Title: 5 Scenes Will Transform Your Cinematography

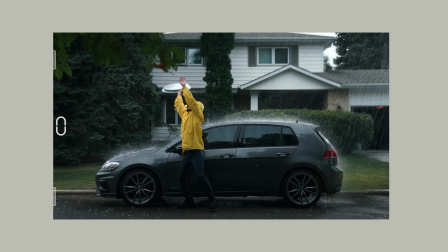Let's take a look. Composition wise, we have a car in the center, nice frame, we have some lines like that, yeah, just a little bit depth, I would say here, like a foreground play, nice, because I just thinking about,
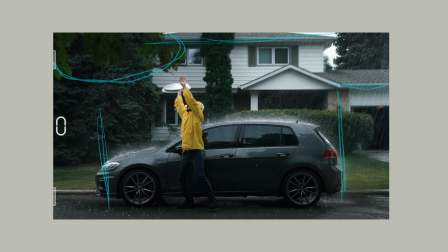okay, let's go like this in terms of this situation, what we have there. What about lighting here? Obviously we want to create like a more cloudy, gloomy weather when the hail and rain comes to our shot.
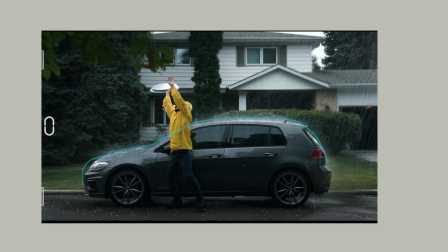As you can see, we have this nice edge around the car. How we create this thing? We just put there Mombo combo stand with Aputure 1200D
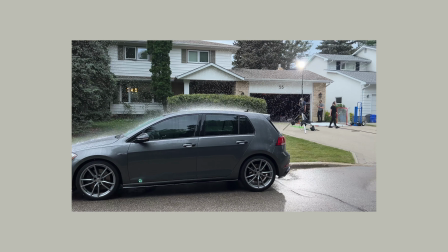and longest intensifier there, yeah. From this side,
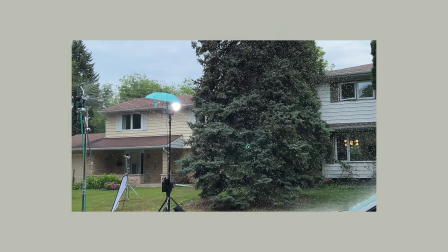far away there, we have 600D on stand, yeah,
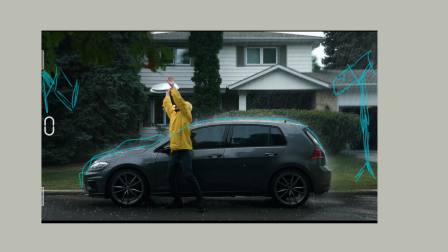to create more volume also on him, as you can see. That's just the two light sources to have the rain in play, yeah, because the main thing when you try to recreate rain scene, yeah, you need to figure out how you will lead this rain, because obviously if you have something like that here, you don't see the rain too much, but if you go zoom a little bit,
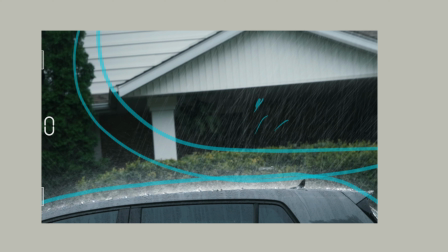then you start seeing the light hitting the rain behind it, basically backlit, yeah, and then we start seeing rain, because without it we just don't see nothing.
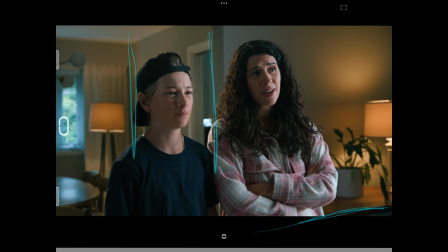We have interesting composition, we have a lines, yeah, just right there, also corner, yeah, as you can see, depth, we have some depth. If we just shot into this wall, yeah, put them together here, for example, yeah,
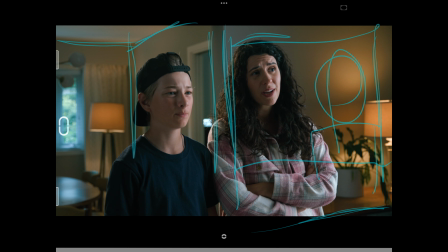and shot will be like that, then we get flat image, yeah, flat.
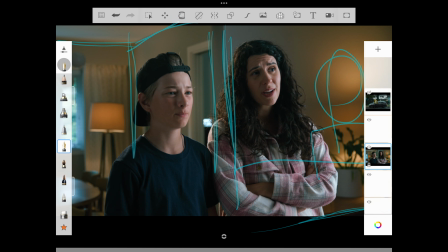We don't like the flatness, we want to have more depth, that's nice.
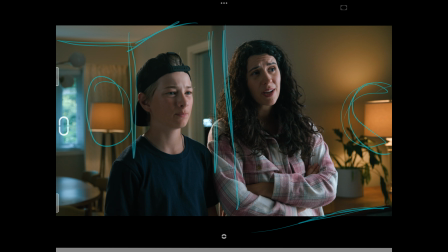Practical lights obviously right there to create more depth between the things, because we just try to recreate cloudy light from the window like here, yeah, but it's obviously not cloudy, it's different day completely with the sun,
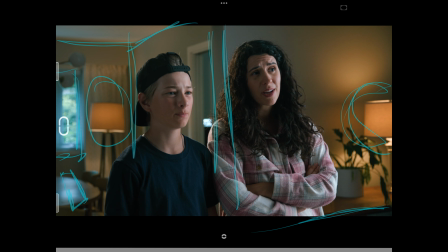and also we have this nice stuff here and wrap around, yeah.
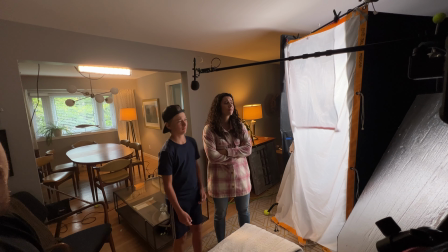Let's talk about lighting here.
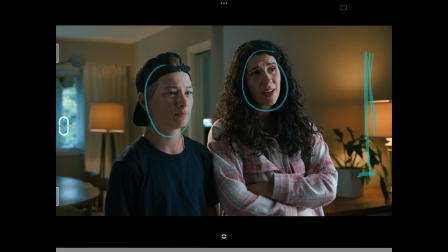As you can see, key light on her and on him pretty similar, yeah, and we just put our lights from right side. It was 8 by cloth right here, silk, and Amaran F22c behind this thing.
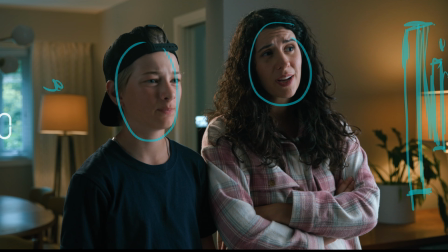Also flag from one side, another to create nice focus light without spilling around this room, yeah. Practical lights right there and obviously right there to create some color depth, yeah. And as we know,
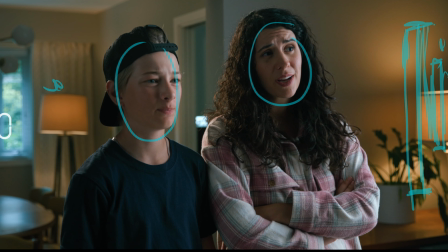outside we have a cloudy weather and we want to recreate this weather feeling on those faces, yeah, and that's why I choose the 5600 kelvins here to create just more neutral temperature instead of doing just
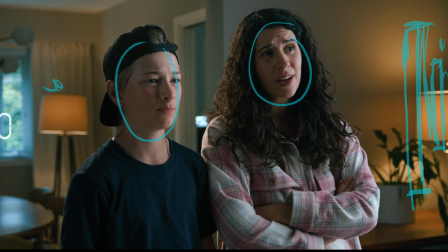full warm temperature, yeah. Also, as you can see, we have a backlit. Backlit is motivation by this lamp, but we put together stand on a boom arm. That's a power slim nan light
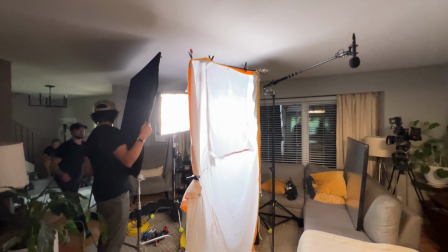with grid, with all of this juice there, create nice backlit for them.
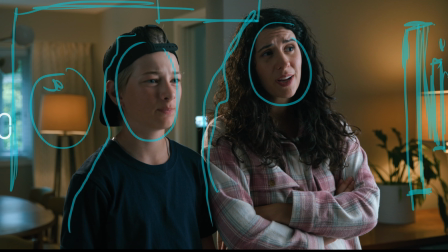And that's pretty much it.